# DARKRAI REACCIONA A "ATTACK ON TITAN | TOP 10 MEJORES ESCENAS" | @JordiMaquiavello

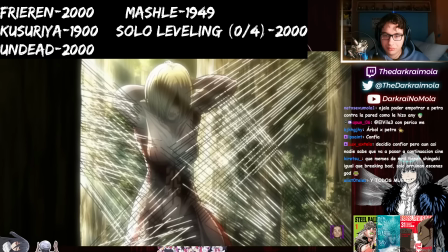(16:11)
Es fantástico porque a pesar de que la confianza en la cadena de mando y la disciplina militar colectivista funcionen en este punto,
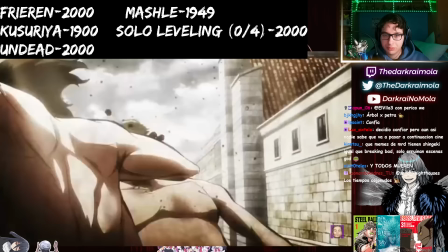(16:18)
en el siguiente episodio se nos muestra que el plan no acaba sirviendo,
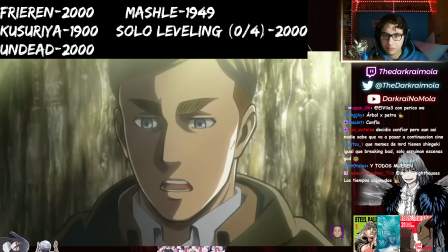(16:21)
y Eren tiene que acabar transformándose en titán de todas formas, por lo que no siempre funcionan las estrategias, y a veces hay que tomar acciones personales.
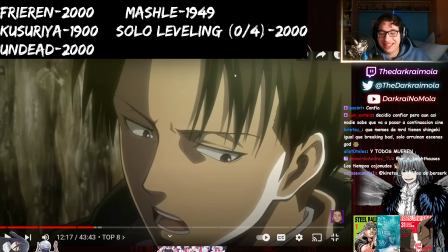(16:30)
¡Qué buen líder era Erwin! Las estrategias de Erwin. Vamos hacia adelante y si sobrevive alguien, ganamos.
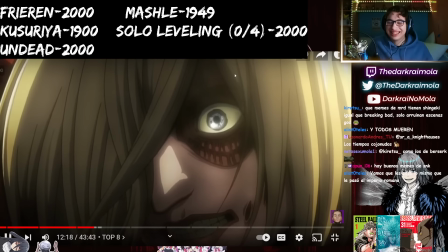(16:36)
Es decir, a veces sí funciona respetar la cadena de mando de la misma forma que no.
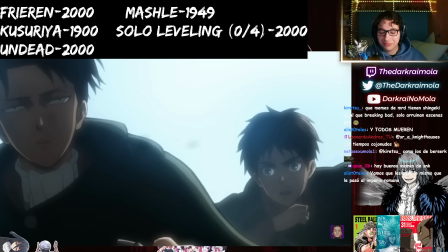(16:41)
Es de hecho lo que le dice el propio Levi a Eren en escena: ninguna opción es incorrecta, pero si vas a tomar una, que sea sin dudarlo.
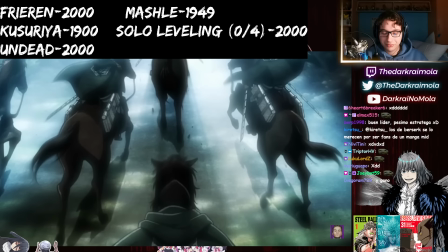(16:48)
Una lección magistral que enseña cómo el colectivo y la mente fría priman sobre nuestras ansias emocionales.
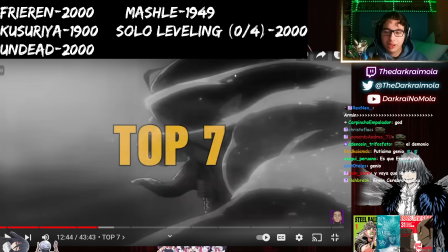(16:56)
Número 8. Bueno, yo es que al chile soy bien fanboy del último arco de War for Paradise. Yo llenaría el top 10 de War for Paradise y ya.
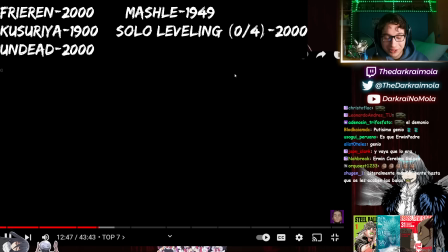(17:12)
Quizás un par de Shiganshina. Y de Marley. Desde que se planteó el retumbar, todos estábamos esperándolo como agua de mayo.
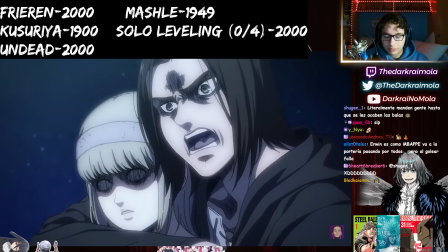(17:20)
Y después de hacerse el difícil durante unos cuantos episodios, apareció. Y fue mucho mejor de lo que podíamos llegar a imaginar.
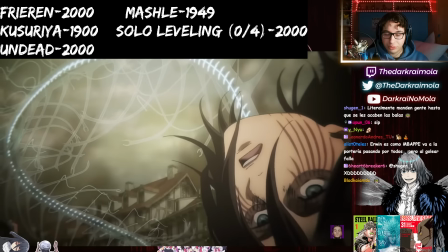(17:29)
¡Buah!
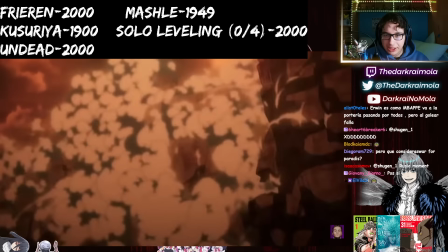(17:33)
El inicio del retumbar.
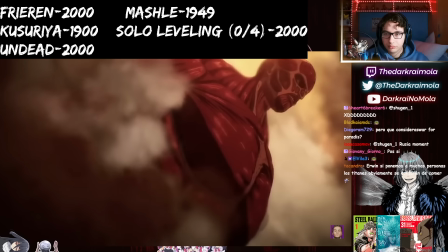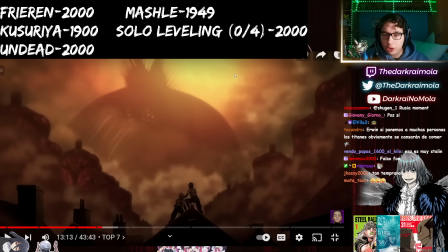(17:42)
¿Pero qué consideras War for Paradise? Desde que los chicos vuelven de Marley a Paradise hasta el final de la obra.
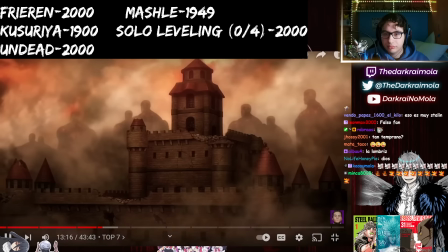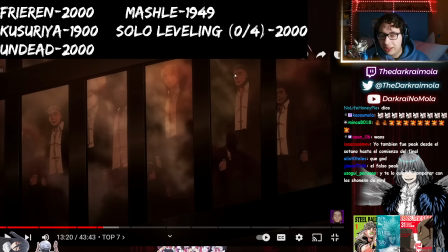(17:56)
Y es oficial hasta que se demuestre lo contrario. O sea, cuando los chicos volvieron de Marley, ahí Isayama y la editorial y tal dijeron: empieza el último arco de Shingeki.
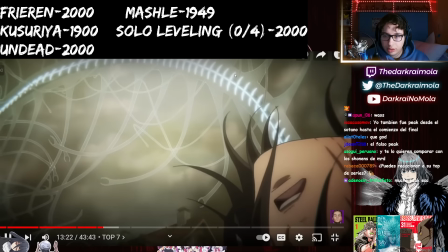(18:06)
Además del contexto de la escena, que viene de la decapitación de Eren en el anterior episodio a manos de Gabi,
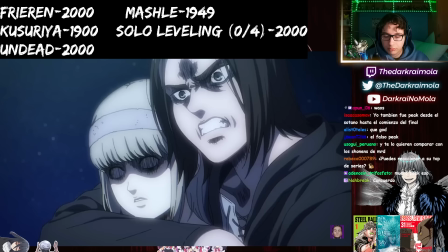(18:11)
el momento que Eren tiene con Ymir frente a la desesperación de Zeke es espectacular.
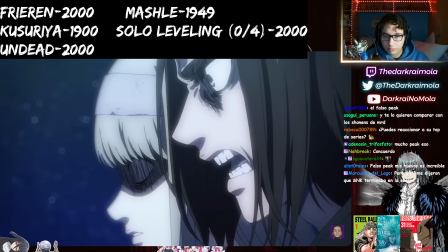(18:16)
El rostro de una mujer maldita durante miles de años, ignorada y coaccionada constantemente por la sangre real,
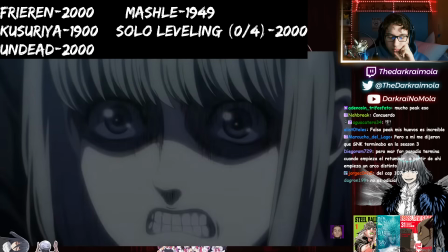(18:22)
torna una cara que por fin, después de tanto tiempo... Pero War for Paradise termina cuando empieza el retumbar.
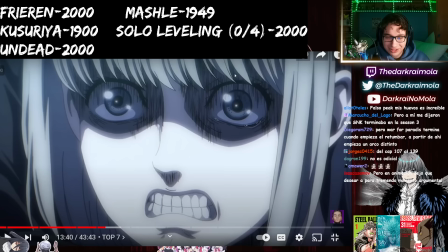(18:28)
¿Que no? Te juro que no. Parece ver una realidad que le decepciona y le hace perder el control.
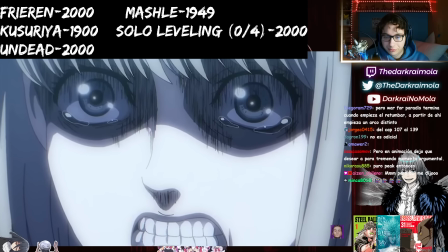(18:33)
De la misma forma que Eren, Ymir, absolutamente defraudada por el mundo, decide tomar el control junto al nuevo titán fundador y provocar el retumbar,
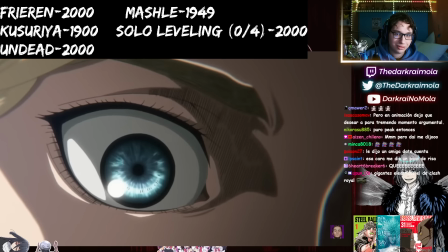(18:42)
abriendo los ojos por primera vez en su vida, de la misma forma que lo hizo Eren en aquella visión que sufrió besando la mano de Historia.
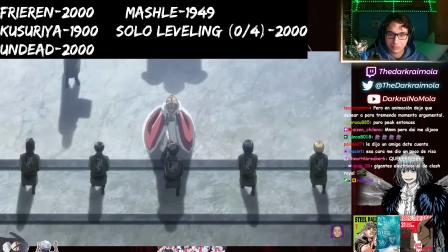(18:48)
De hecho, no es lo único que se recupera de esa escena,
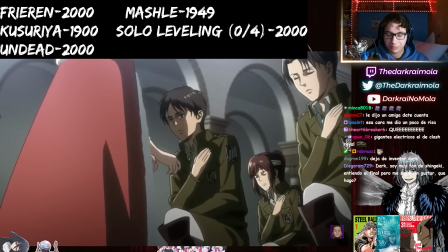(18:51)
ya que el tema que ambienta aquel momento de Eren es recuperado con un arreglo y una orquestación mucho más potente y apocalíptica en este momento.
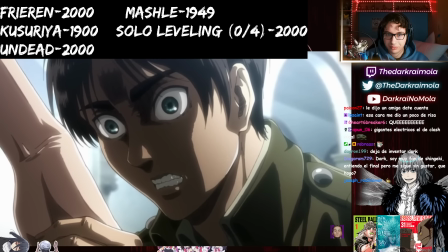(18:59)
Pues por fin se está revelando qué vio Eren. Precisamente, todo esto.
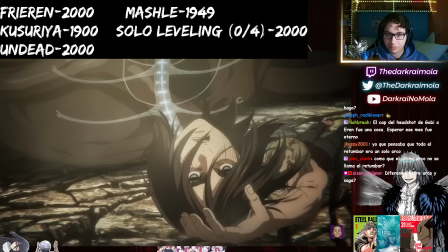(19:09)
La
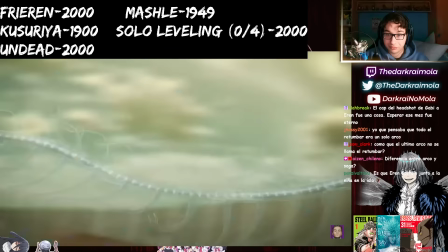(19:14)
La Lucigenia toma entonces forma y se une a la cabeza decapitada de Eren, maldiciéndole a él también y mutando su cuerpo en el del titán fundador.
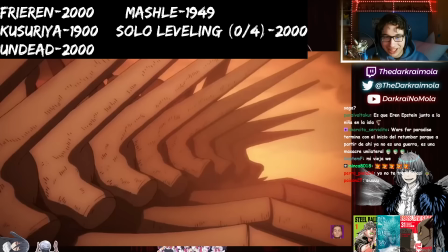(19:23)
Las imágenes del muro cayendo y destruyéndose mientras todos se hunden entre los escombros e intentan...
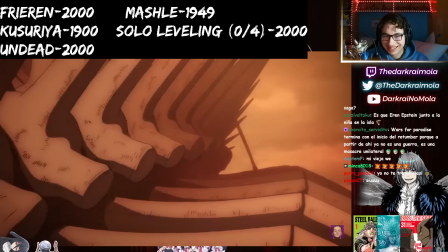(19:28)
¡El mejor power-up del mientras shonen! Mientras Armin cree que, en efecto, Eren está cumpliendo el plan de acabar simplemente con la flota de Marley, son terribles.
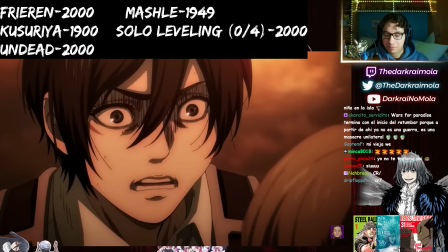(19:37)
A pesar de la destrucción, en su corazón, Armin quería creer que Eren estaba haciendo lo correcto.
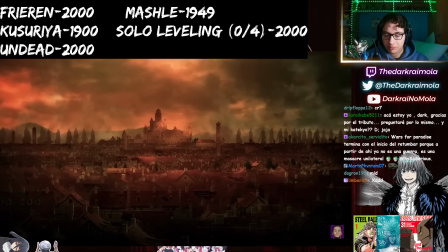(19:42)
El tono del cielo, rojizo y anaranjado,
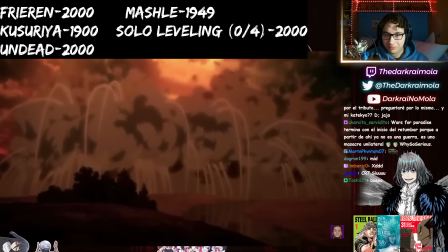(19:45)
convierten paulatinamente Paradis en un infierno en la Tierra, enfatizado por este plan holandés de los titanes colosales.
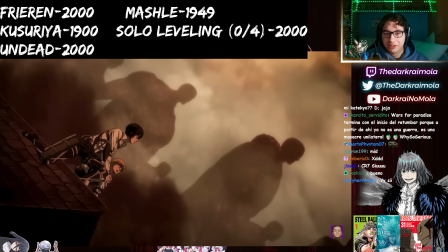(19:52)
¡Plan holandés! Avanzando de fondo mientras Mikasa y Armin observan el paisaje aterrorizados. Parece que ambos están a punto de caer a las fauces del infierno, mientras los colosales se dirigen decididos a él. Un plano poderosísimo e increíblemente profano. Y ahora sí, uno de los planos más increíbles de toda la serie.
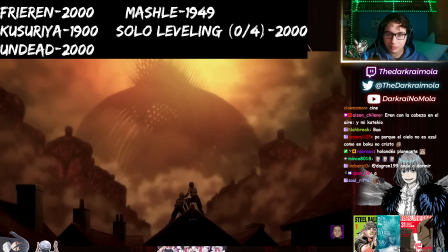(20:10)
Con un Eren convertido en un monstruo gigantesco, casi en una reminiscencia a Godzilla, mientras los titanes...
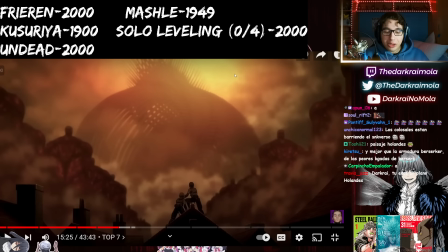(20:16)
¡No! ¡No menciones a Godzilla! ¡No menciones a Godzilla, que la gente del Power Scaling se vuelve loca!